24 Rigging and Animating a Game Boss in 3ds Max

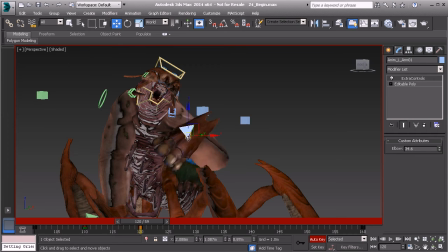Let's continue to have the arms flail. So I'll go ahead and take this left arm and maybe throw that out, and then go ahead and rotate the wrist up, not too high, because there's weight here.
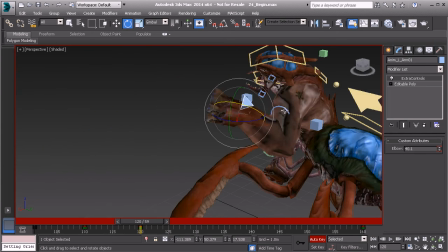And then we can go ahead and take the elbow and maybe bring that up a bit. We can go ahead and grab the clavicle and rotate that up since the arm has been brought up a bit more.
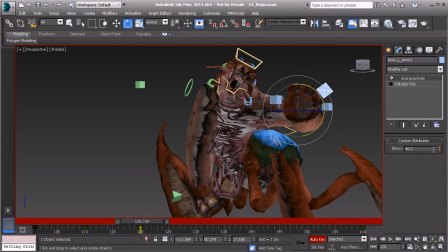I might go ahead and go back to the elbow and start dropping that down some.
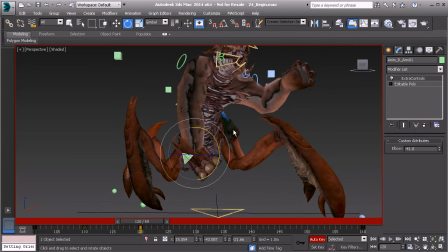And then we can go ahead and take the right arm and we can have that get thrown out to the right side a bit.
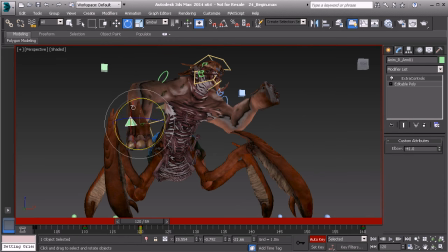Great, we can go ahead and take the wrist and kind of rotate that around and out.
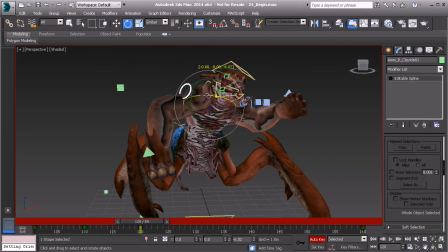And then since we've lifted up that arm some, let's go ahead and make sure we adjust the clavicle. Alright, sweet.
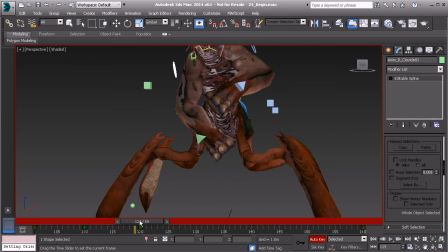Let's go ahead and take a look at our next pose. It almost looks like he's being too dramatic.
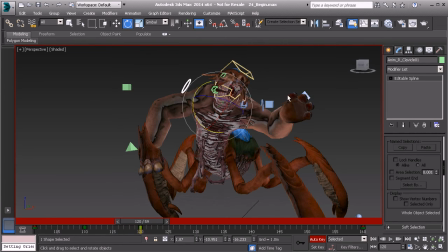Like he's saying, oh no, what has happened? So let's go ahead and make sure it looks more lifelike.
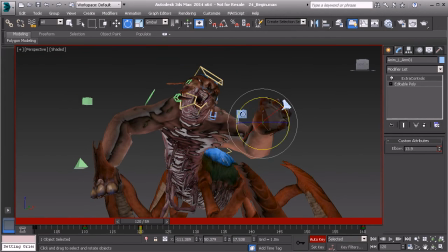And I think we can do that by subduing some of this pose here, by bringing it in a bit more.
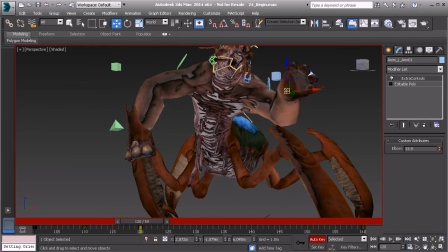So we'll go ahead and take the left arm and kind of just drop that just a bit
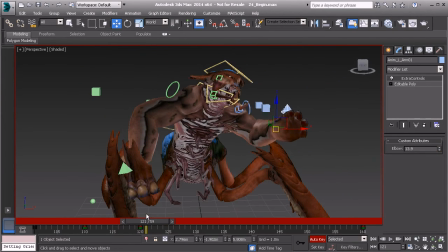so it's not so extreme. Okay, great. So this would be a good stopping point. We've managed to kind of block in our pose to a point where
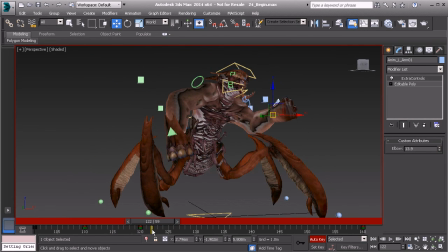it really feels as if this creature is coming to an end. So let's say we go ahead and stop the lesson here and continue our blocking pass in the next lesson.